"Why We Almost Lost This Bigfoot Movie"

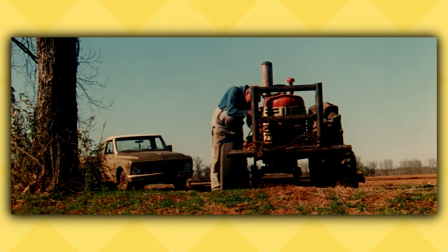and this really scares oh get a funny feeling that
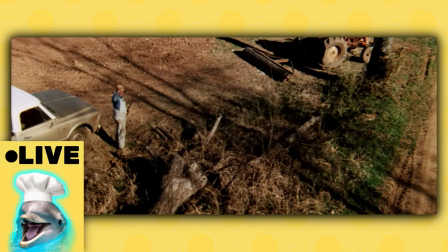something's wrong get scared grab shotgun transition to
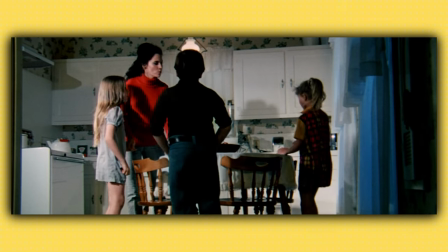betty smith and her three children who rush home after playing out by the woods now it could be wrong but
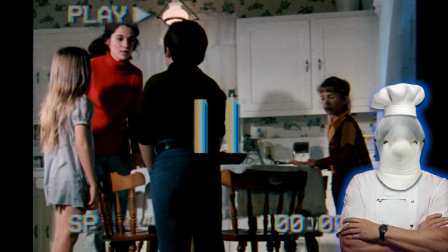i believe one of these kids is played by pamela pierce the director's daughter she's listed
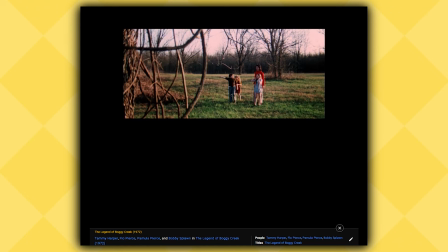in the credits as child and these are children imdb does say one of these girls is her i'm just not sure which one the kids tell
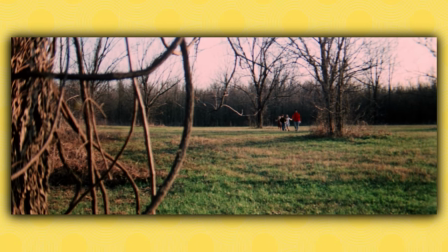betsy about the monster they found by the woods they drag her out to the field and point out where they saw the monster oh oh that's a
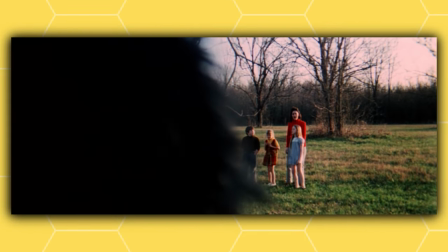problem the monster pops out like scarce hey what's up guys it's scarce here and the family runs away we get another road sighting of the monster
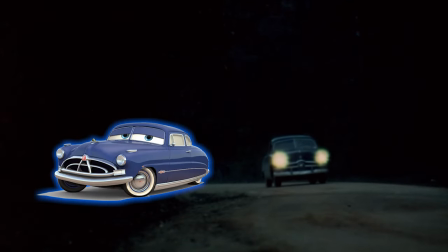this time with a cool cameo that's charlie it's doc from cars one night three teenage girls were having a slumber party when they began hearing strange noises
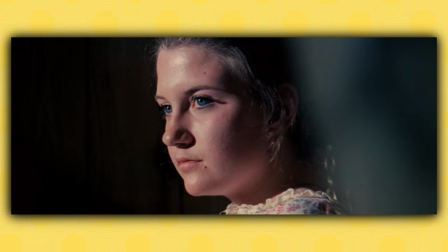from outside the trailer their unease turns into full-blown panic when whatever is outside begins trying to get inside the girls struggle
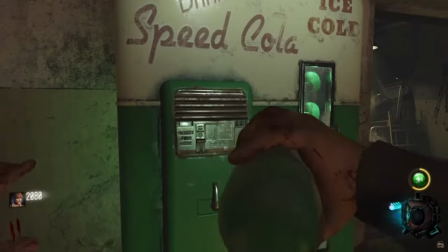to load the hunting rifle it's a real shame that they were drinking coca-cola instead of speed cola and when one of the girls looks outside to investigate we're treated to
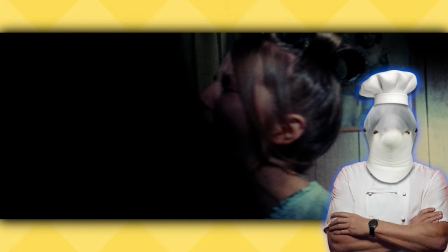this wonderful freeze frame yeah i don't i don't know why they did this this movie is technically lackluster in a few different ways scenes in the dark
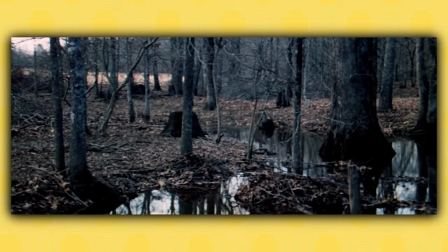are poorly lit to the point where it's essentially just a black screen the pacing isn't great the movie is like 30 nature shots and there are
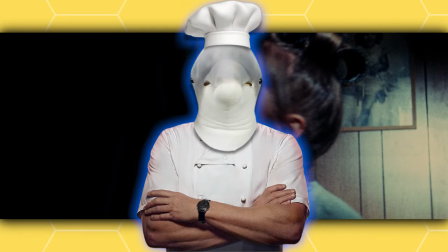things like this freeze frame products of low budget independent filmmaking and while i can sit here and say oh this movie sucks because they don't know
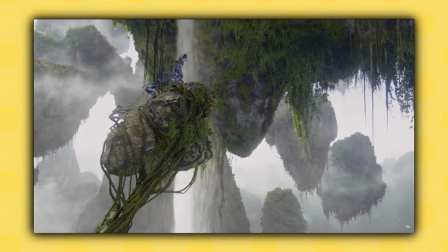basic lighting techniques blah blah blah or something like that the legend of foggy creek isn't great because it's this technical marvel that will transport you to another
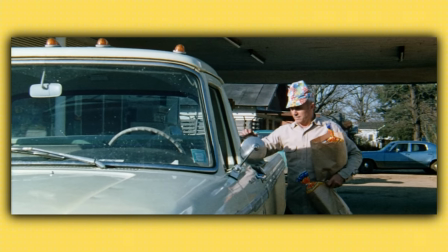world it's great because it's a small humble movie made by people who care and now we cut to the most important story of the movie.
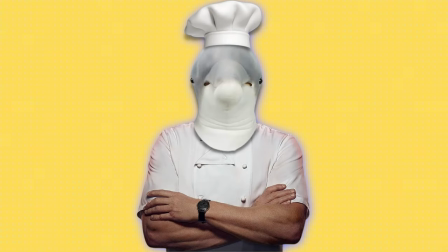It takes up a big chunk of the screen time and is probably the most notable sighting of the Falk monster.
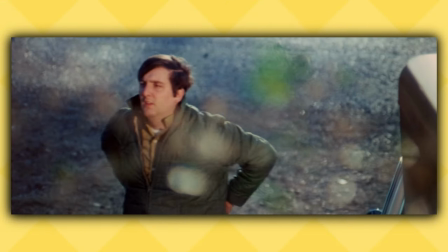Two families move into this rented house, the Fords and the Turners. And when they move in, it's all cheery and fun.
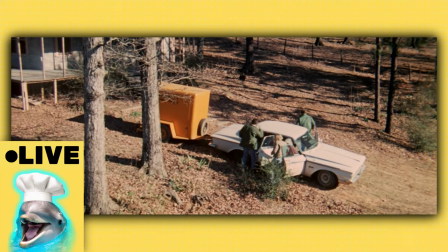This is like the beginning of every horror movie ever. Like the Conjuring where the family goes to the new house and oh they're so happy.
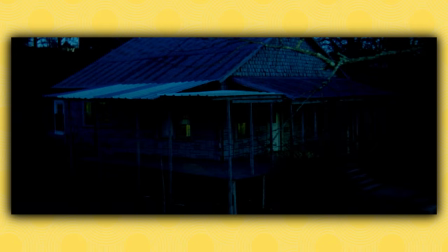Later that night, the men go to work, leaving the women and children home alone.
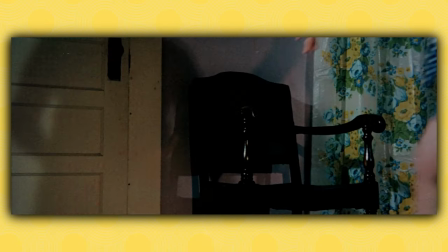The monster wanders onto the porch of the house but the women act quickly barricading the door so the creature can't open the door since when
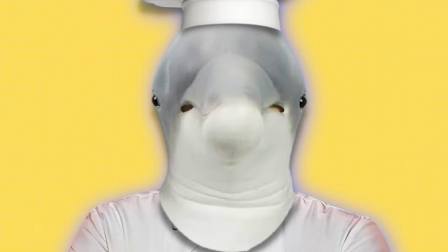did this guy learn how to use doorknobs anyway it loses interest and leaves as the two women get help from the landlord he doesn't find anything and the
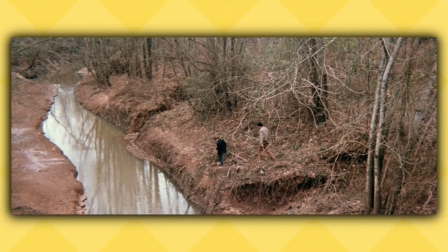family survives their first night the next morning bobby ford and his son go fishing by the creek the boy gets rightfully scared when he looks
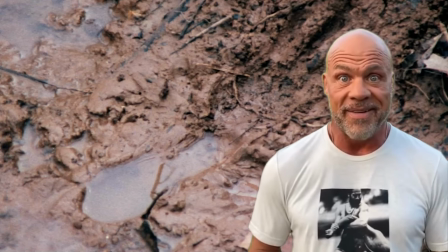over and sees a big old footprint right there in the mud yeah that's looking fresh later that night the boys are sleeping in the living room when they
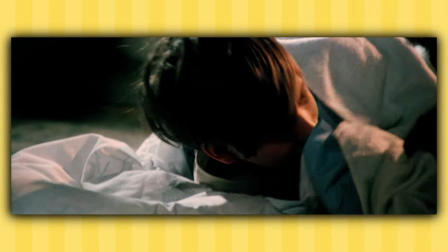start to hear noises the same noises the women heard yesterday the creature has
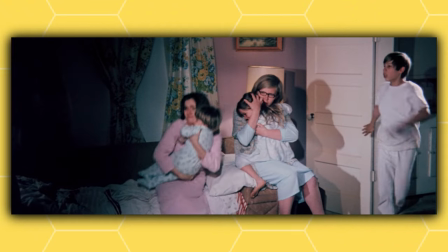returned the whole house wakes up and we get some top tier acting oh my
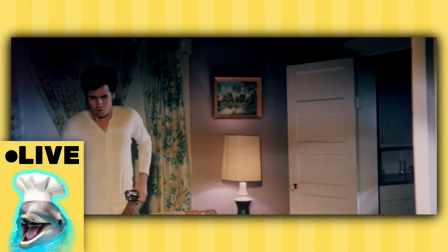gosh it's back yeah she's a professional they don't seem scared as much
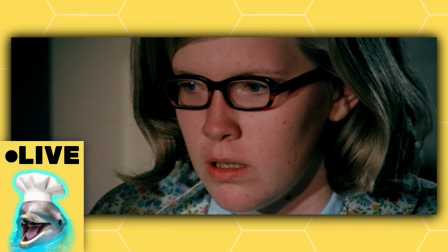as they just seemed annoyed like oh man this guy's back again
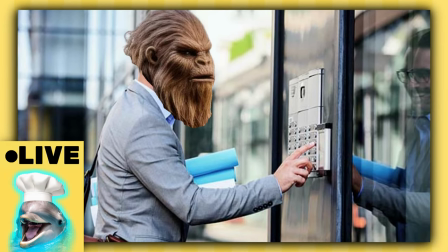last time he tried to sell us insurance the men grab their guns and do a sweep of the surrounding area
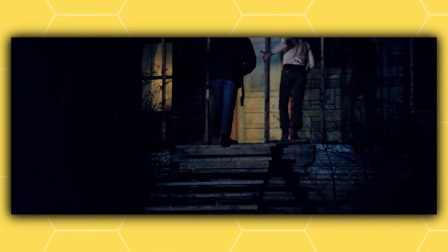but they come up empty and retreat inside and just as things are beginning to calm down
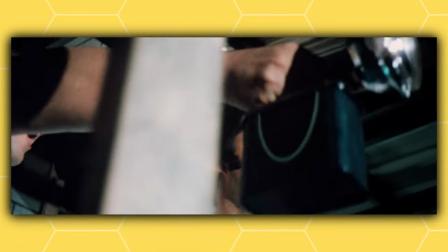he learned how to open a window they race outside fire a few shots and scare the creature away and i have to say the film's lighting limitations
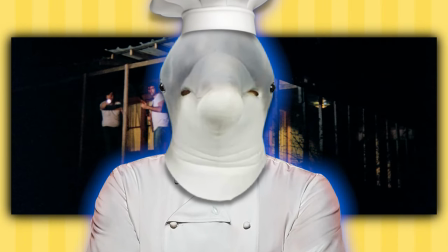make this scene kind of funny we pretty much only ever see the climax of the movie from this angle i'm guessing because they couldn't properly light
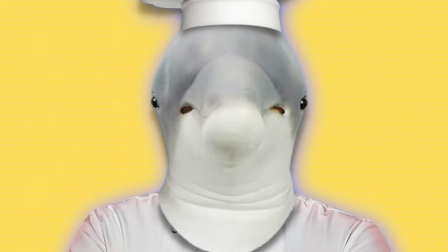the surrounding woods and while it is goofy i think it works within the context of the film It gives the whole final sequence a claustrophobic feel.
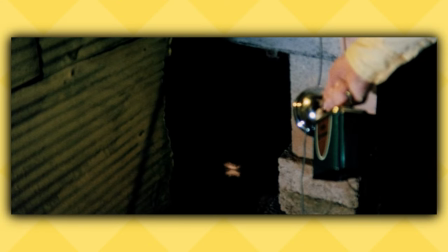The policeman shows up, but finds nothing. He sees a footprint from underneath the house and says, it's a panther?
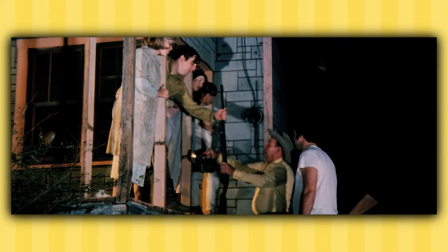Yeah, that's definitely a panther. He gives the families an extra shotgun and goes home.
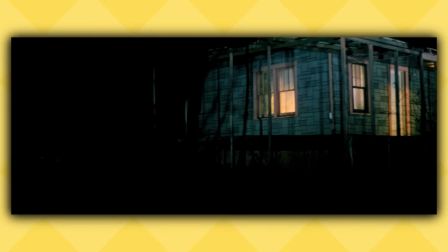But the night of terror isn't over for this family yet, as the patriarch goes to relieve himself.